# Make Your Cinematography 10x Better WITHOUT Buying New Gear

I'm YC.
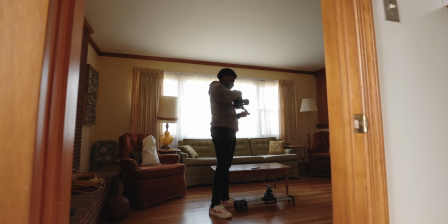(0:01)
I've been making music videos for the better part of 10 years now, and I think I've really just gotten to a point where I'm focusing on my cinematography and trying to up my game.
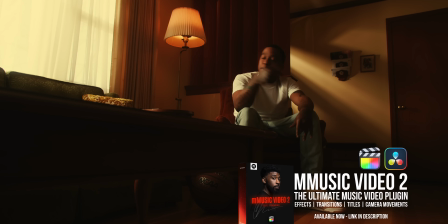(0:09)
So these are a couple of tips that you can implement today without any additional gear. None of it is gimmicky and none of it's law either.
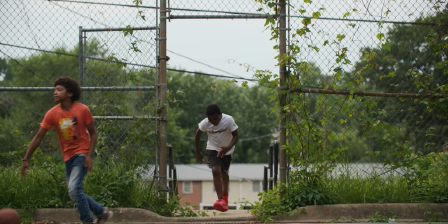(0:15)
There's going to be some things that you see out in the world that is visually pleasing to you and is actually great cinematography that does not align with what I'm about to say.
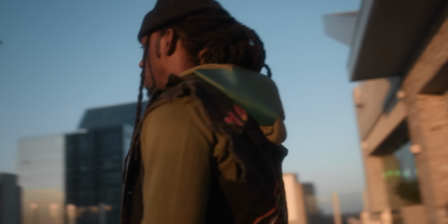(0:24)
These are just a couple of things to think about that you might not have thought about, all right? So let's hop straight into it.
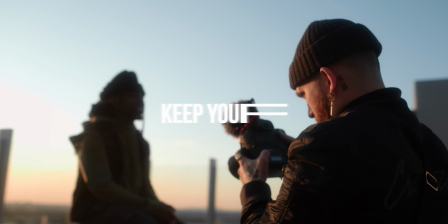(0:30)
The first tip is keep your sky.
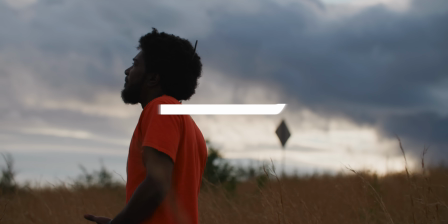(0:33)
For me personally, when I look at a shot and I see that the sky takes up a large part of the frame and that sky is completely blown out,
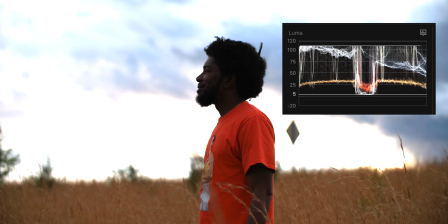(0:41)
to me that's like an instantaneous indication that whoever's filming this doesn't really pay attention to cinematography. And I guess that's kind of harsh to say, but I think that if you look at a frame and a large part of it is the sky and it's completely blown out in white,
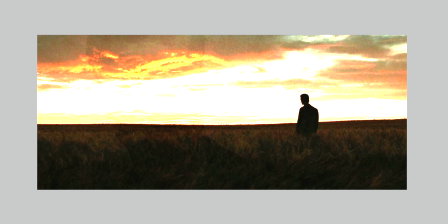(0:55)
it's not only very distracting you look at it it's just white it's so much detail gone but as a viewer you also don't
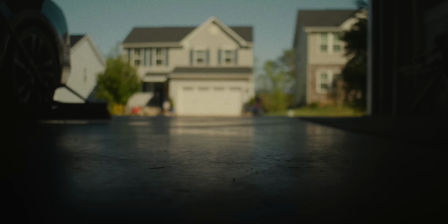(1:02)
really get to feel the environment you don't get to see what the weather was like you don't get to feel the emotion in the clouds like these are really important
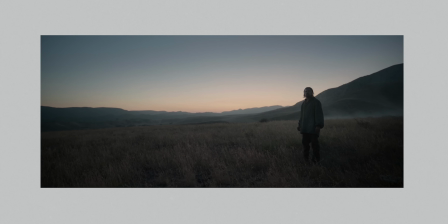(1:09)
things when it comes to cinematography and whenever you're looking at your favorite films and movie theaters on the screen in your living room or you're looking at your favorite
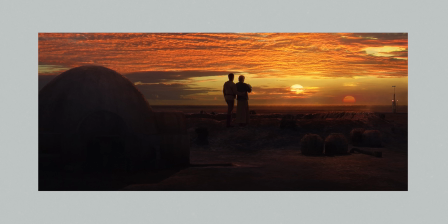(1:16)
netflix show these are things that they're thinking about and most of the time the exposure throughout the shot is consistent enough to have that
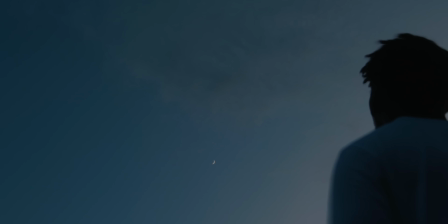(1:23)
detail in the sky. Now, I understand that we film on mirrorless cameras.
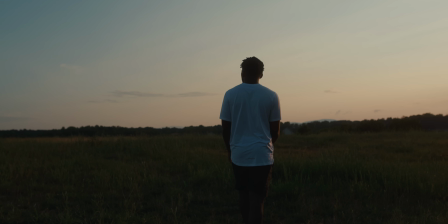(1:27)
Some of us are filming on our phones, which actually does have incredible dynamic range with this software. But these devices can be very hard for us to keep the exposure in the sky.
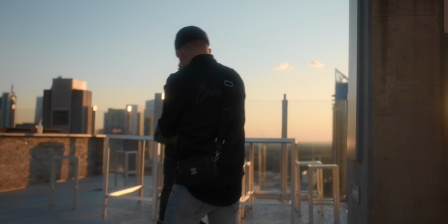(1:39)
And you're going to be in instances like this right here, like in my office, where you're not going to have powerful enough lights inside of the house to expose for the window. And I think in that case, it's cool to just blow it out but these are two things that you can do to make sure that you keep your sky exposure wise the first
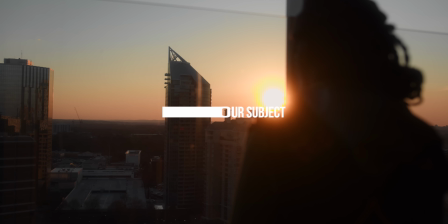(1:53)
one is just silhouette your subject out if you're filming a music video if you're filming a short film or like
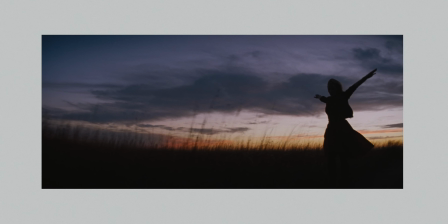(2:00)
a feature film even if you told the story right we're gonna know who the subject is and in the music video we also know who the subject is
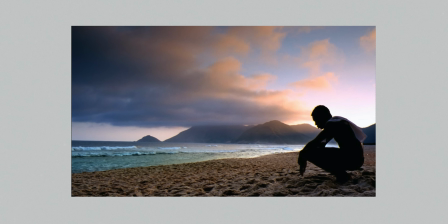(2:07)
we don't need to see their face at every single second of the project so give the viewer credit we're smart we understand what's happening we
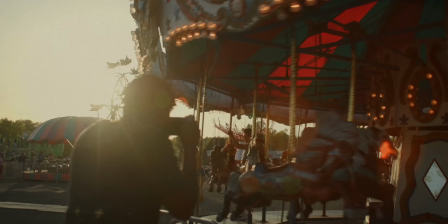(2:14)
don't need to see their face keep the sky silhouette them out or another thing you can do is you can just adjust where the sun
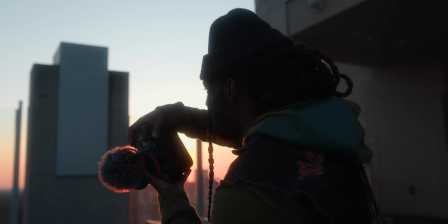(2:21)
is in the frame it doesn't matter what camera you're using if you shoot your camera directly at the sun it's not going to be able to keep that
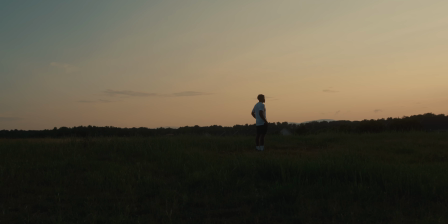(2:28)
detail in the sky so just think about either waiting until the sun moves to a different part of the sky or the frame or
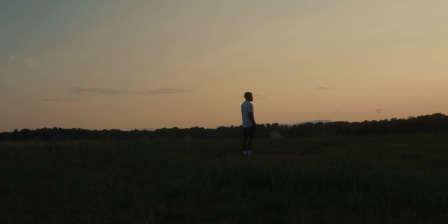(2:35)
just shifting the frame a little bit to have the sun off to the side where it can light the side of your subject you can see a little bit
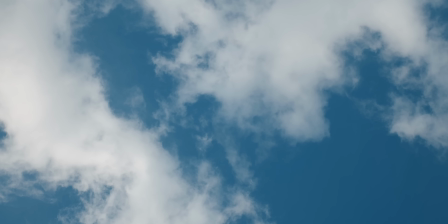(2:41)
of their facial expression and we could keep that detail in the sky. So keeping the sky is gonna completely up your cinematography to another level.
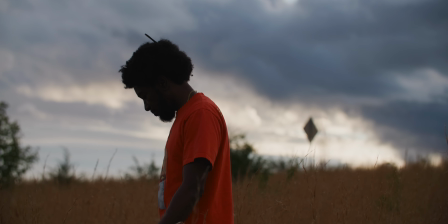(2:50)
Something so simple but when it's blown out we don't have any detail it just makes it so the viewer can't understand what's happening in the scene.
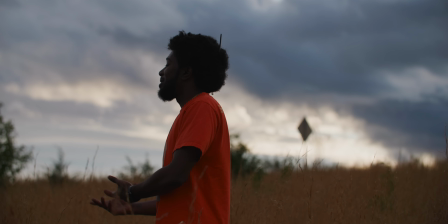(2:59)
We're losing a lot of detail and overall I think it's a distracting thing. The second tip is going to be composure shots using a grid. Now I film with the grid on my camera at all times. I understand it's annoying to look at sometimes, but it makes it so simple for me to frame up a shot.
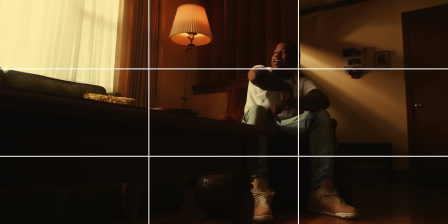(3:13)
All I got to do is look at this grid, place my subject at one of these points on the grid, and it's going to look good 99% of the time.
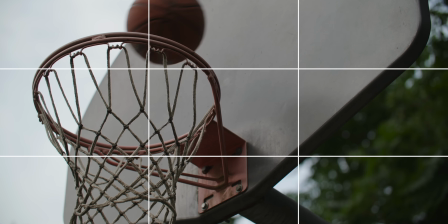(3:21)
Composition in itself is going to do a lot for your shots.
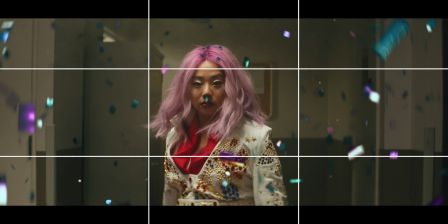(3:23)
It's things you can do beyond using this grid, like thinking about symmetry in a shot or thinking about the leading lines that you see in a scene. All of these things combined is going to make your shot look so much freaking better. So above just using the grid of thirds, analyze your scene.
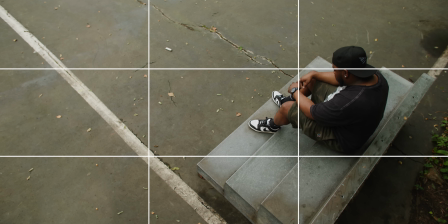(3:37)
Understand what is too busy in a scene,
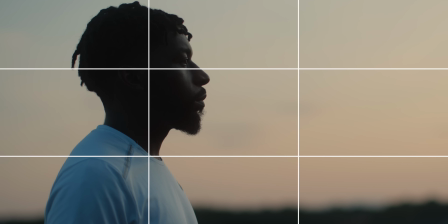(3:39)
where you can place your subject in the shot so that they have enough room to be the subject of the shot and they not be too busy around them.
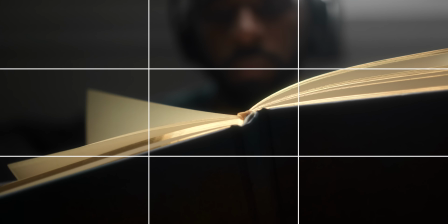(3:46)
Combine that with the grid, combine that with symmetry, combine that with leading lines. You're going to get the most aesthetically pleasing shot.
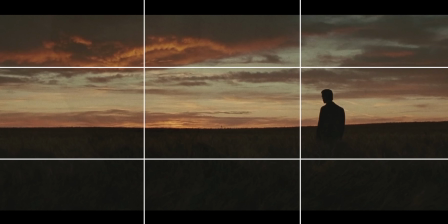(3:53)
Just thinking about composition as a whole is going to completely level up your cinematography and not going into it from a random standpoint.
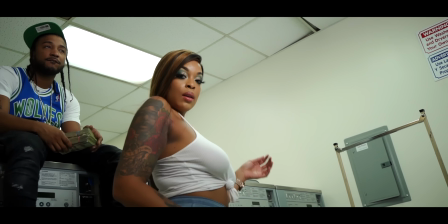(4:00)
I used to just use my gimbal all the time and I would just try to get the most amount of motion. I don't even think about where my subject is in a shot.
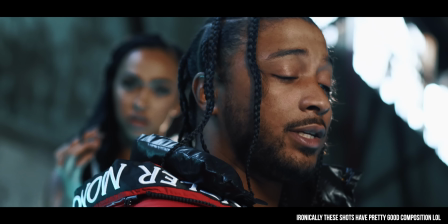(4:07)
I think about if their head's getting cut off.
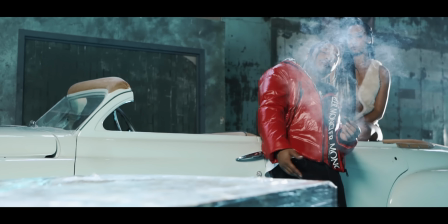(4:08)
I think about if my composition is consistent throughout the frame. I'm just running in. I'm flipping the gimbal around.
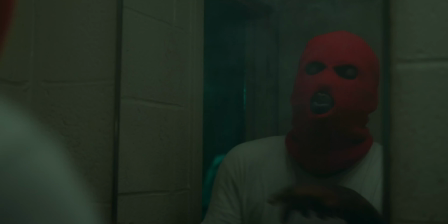(4:13)
I'm just doing all kinds of crazy stuff. But now at this current point in my career, I'm thinking a lot more about composition.
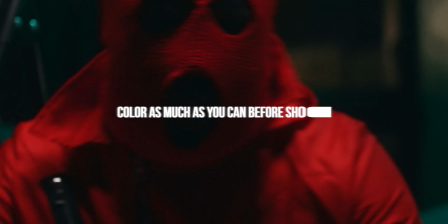(4:20)
And that in itself is just upping my cinematography a lot. The third tip is color as much as you can before you even begin shooting.
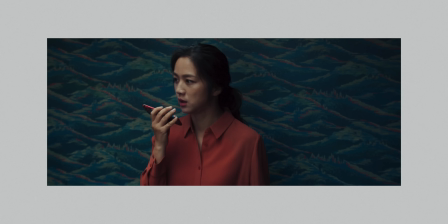(4:26)
Now, it's not a coincidence that your favorite movies and your favorite Netflix shows all
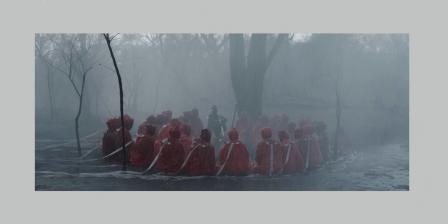(4:31)
have a cohesive color palette or a color palette that just looks so aesthetically pleasing.
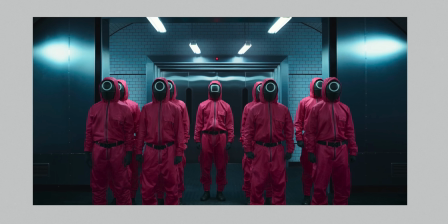(4:36)
Everything down to the set design, everything down to the wardrobe, everything down to the props.
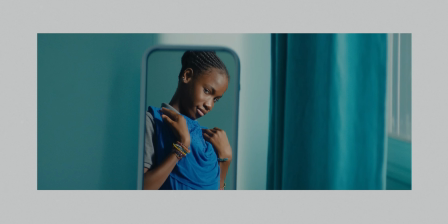(4:42)
These are all things that they're thinking about before they even begin shooting.
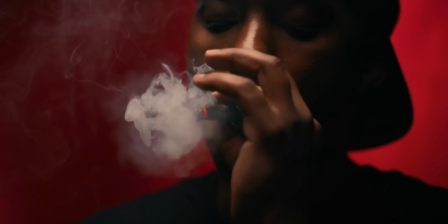(4:45)
And if you think about this before you begin shooting, it's going to not only make your shots so much better, but it's going to make your life a lot easier when it comes to doing the color grading in post. Everybody talks about filming and log, which is not a bad thing. you obviously want to film a log to give yourself enough latitude to be able to adjust colors
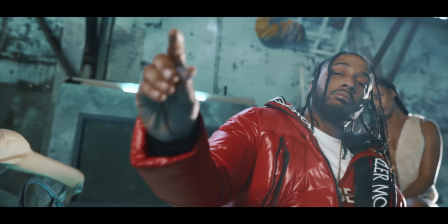(5:01)
in posts but if you think about the outfit color that your subject is going to be wearing in comparison to the background and try
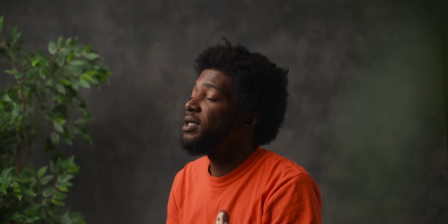(5:08)
to create some sort of color contrast between these two things before you even get the post you're gonna have to do a lot less when it
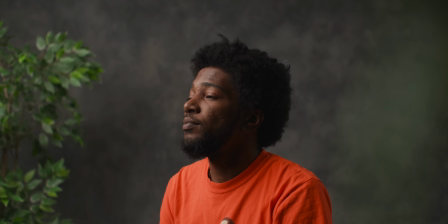(5:15)
comes to color grading instead of going for a teal and orange color gray you can have the subject wear a teal and you could have the background be a freaking wheat feel and then you already have this color scheme going and you don't have to go super crazy and color grading and then you don't have to have the image break down because you're trying to change something that's not teal, too teal, and you want it super saturated. It's just going to make it so much easier if you think about these things beforehand.
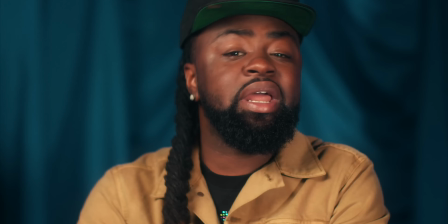(5:40)
So for me, whenever I'm shooting a music video, if I know I'm going to be shooting on a primarily blue background, I'm going to have the subject wear something that is a little bit warmer.
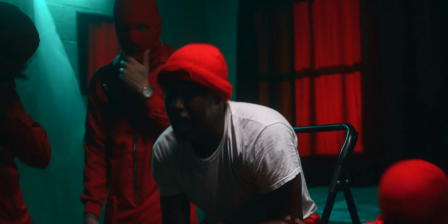(5:48)
If I want a teal and red color scheme, I'm going to make sure the outfit's red and then I'm going they use a teal light.
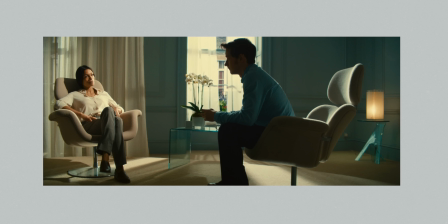(5:54)
These are things that pro cinematographers really think about before they even get to shooting.
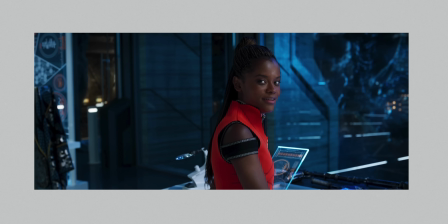(5:59)
Think about the color and think about how much coloring you can do before you even begin shooting. It's going to make your life so much easier.
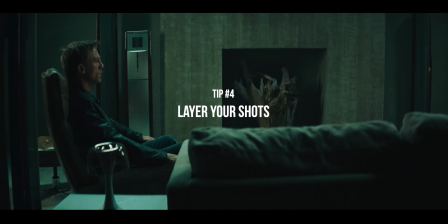(6:04)
The next tip is going to be layering. Now, layering with lighting and also just layering in general is going to make your cinematography so much better.
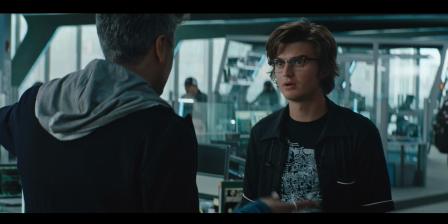(6:12)
Layering with lighting is having alternating tones within the lighting of your subject.
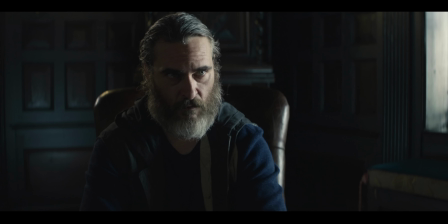(6:17)
So if you film on the shadow side of your subject, typically what you're going to see is you're going to see bright, dark, then you're going to see bright, and then dark. And if you continue this layering concept, you're going to continue to see light, dark, and you're going to have these patterns alternating.
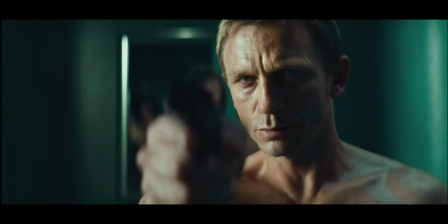(6:29)
This is how you get the most dynamic looking shots.
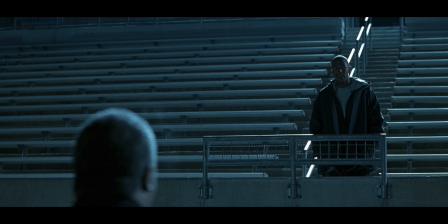(6:32)
It's really easy to do when you film on the shadow side of your subject because you're automatically going to have that alternating color palette where it's bright, then dark, then bright again.
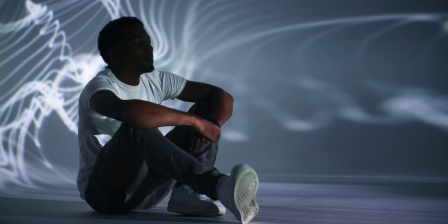(6:40)
But when it comes to just layering in general, foreground, mid-ground, and background,
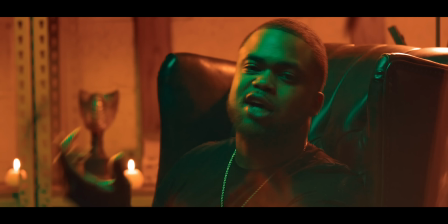(6:45)
if you think about these concepts for your shots when you're filming them, it's gonna make your shots so much more dynamic. It's gonna be so much more dynamic than you just having this shot right here where I'm the subject of the shot and I'm in focus and the background is blurred out. It's cool, I'm separated, but if it was another layer before me, like right here and then me and then the background, it's just gonna make the shot feel so much more dynamic. So think about layering.
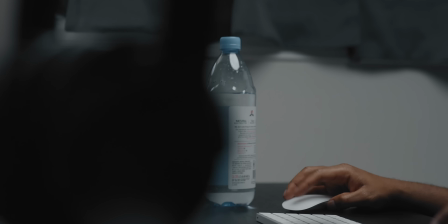(7:08)
I tend to think about layering a lot whenever I'm using a slider because you really can't tell that a subject is moving if you don't have foreground.
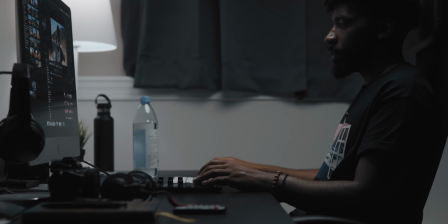(7:17)
So not only does layering make your shots look more dynamic, but it also exaggerates movement.
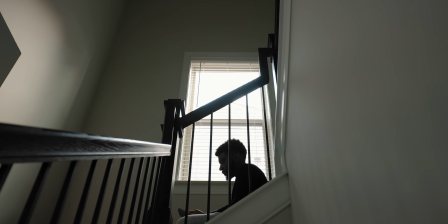(7:23)
When you have a foreground object moving simultaneously with the subject and the background, it just makes the movement of a shot look so much more solid.
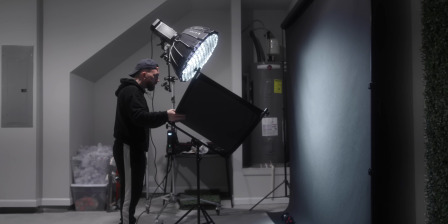(7:31)
So thinking about layering is something that ups your cinematography game a lot.
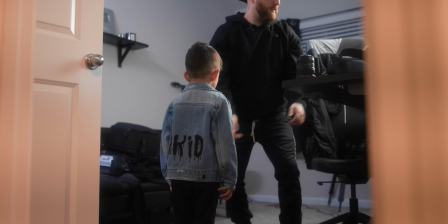(7:36)
And the last and final tip that I think is so freaking important is choosing the right stabilizer.
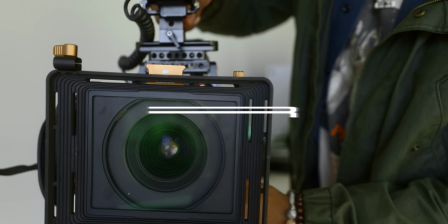(7:42)
When I got my Ronin M a couple years ago, I would literally shoot everything on it.
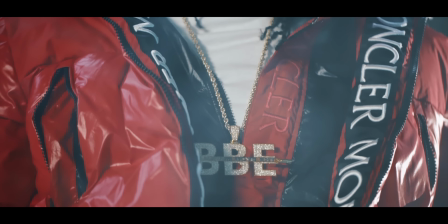(7:47)
It doesn't matter what I was doing. It doesn't matter if I'm filming a close-up or super wide or if I'm trying to focus on something in a story-based music video.
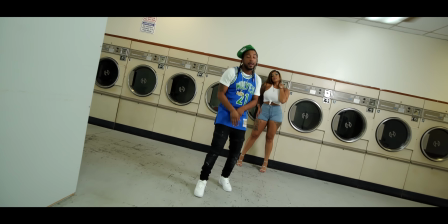(7:55)
I'm using Arona for everything. And that just isn't really the right play. Stabilizers are tools and they're meant to be used for specific source of shots.
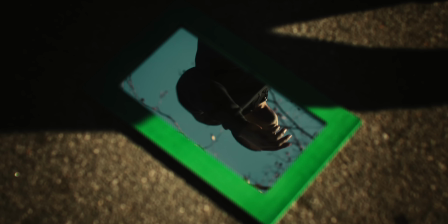(8:03)
And thinking about the right stabilizer for the right shot is going to up your cinematography game to a whole nother level.
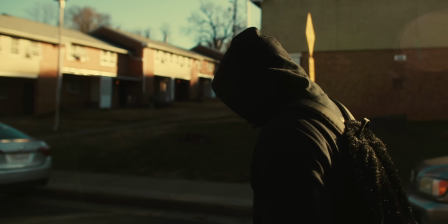(8:08)
It's going to be shots where you have your subjects simultaneously moving through a bunch of different scenarios and scenes and you're going to want to use a gimbal for that.